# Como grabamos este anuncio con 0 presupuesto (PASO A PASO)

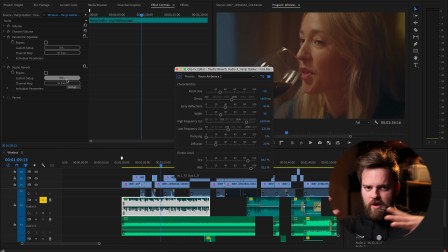(16:04)
le metí un montón de efectos de Studio Reverb para que sonara como una habitación grande y también le metí un parametric igualizer en lo que
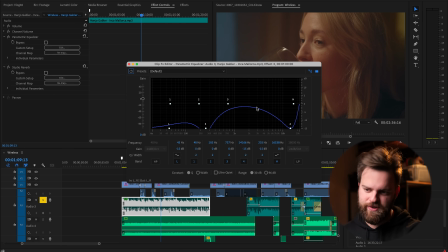(16:13)
no me acuerdo lo que le hice Pero básicamente fue quitarle los bajos, quitarle los altos Y dejarle solo como un poquito las voces Que sonaba así como más a música en vivo Sonando desde lejos Pero
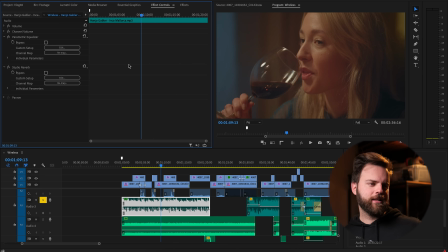(16:22)
luego esto cambió a una cena romántica en la casa Entonces quizás hubiese sido mejor distinto Pero bueno,
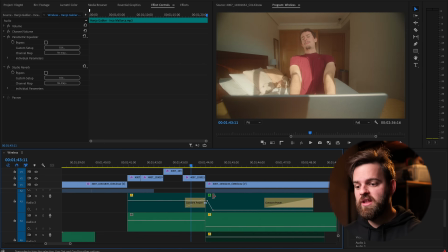(16:28)
eso es lo que hay Hay un montón de sonidos de eco,
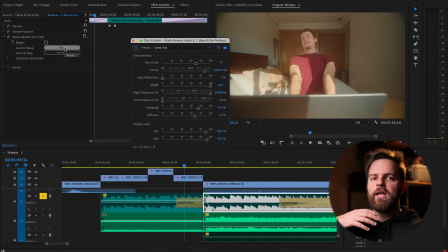(16:31)
por ejemplo Y mira como esta pista tiene un eco de expansión Para poder cortar la música de forma drástica Mira este cambio,
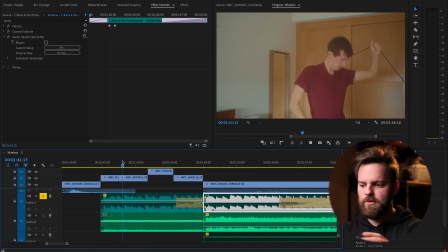(16:39)
por ejemplo
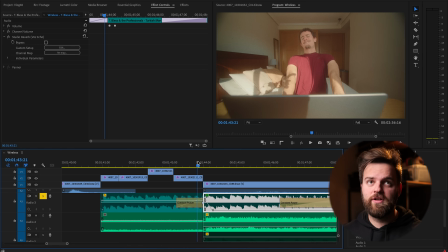(16:44)
Entonces ya con este tipo de trucos Ya no necesitas esperar a que la música corte exactamente en
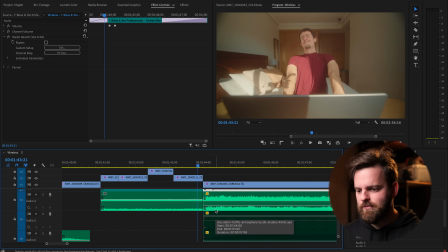(16:49)
el beat Si no la puedes cortar cuando tú quieras Y ya si le pones un riser justo antes de ese corte Increíble
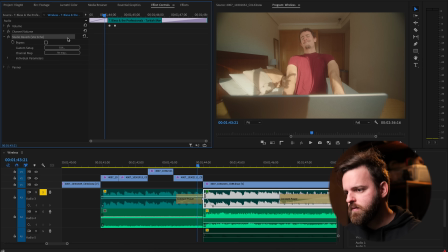(16:55)
¿Cómo haces esto? Aquí le pones un Studio Reverb En el que le das a Great Hall Y luego en Dry & Wet lo pones básicamente al 90 y 92 90 y 90 básicamente
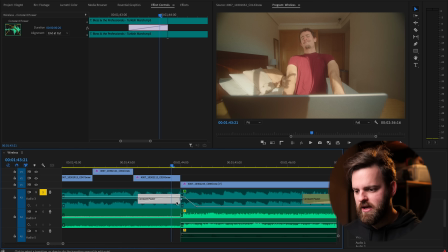(17:05)
Y lo que haces es poner un pequeño Cross Disolve entre estos dos audios
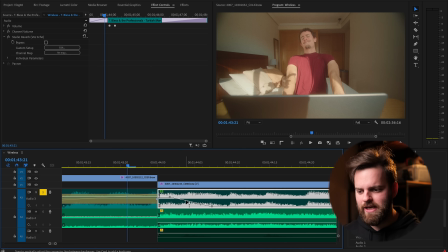(17:10)
Y este que tiene el Studio Reverb Simplemente le bajas el volumen al máximo bastante rápido Para que haga este efecto
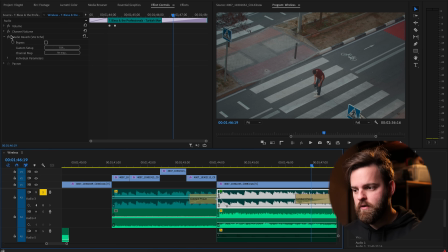(17:22)
Si no tiene el Stray Reverb Mira como suena Es muy sutil Mira como se escucha todo integrado
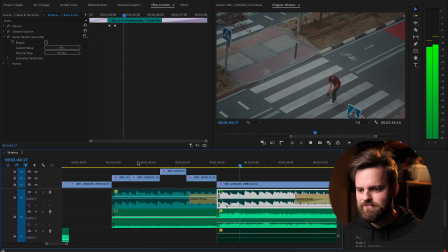Son detallitos Pero los detallitos importan A veces ¿Y sabes qué detallito podrías tener conmigo? Ya que estoy haciendo todo este video Y te mató a editar este video Básicamente creo que probablemente dos días El detallito de suscribirte El detallito de darle amor a este video El detallito de darle un like El detallito de darle a la campanita El detallito de hacerme un viso Ay, Dios mío Mañana me voy a Alemania Chao No bullying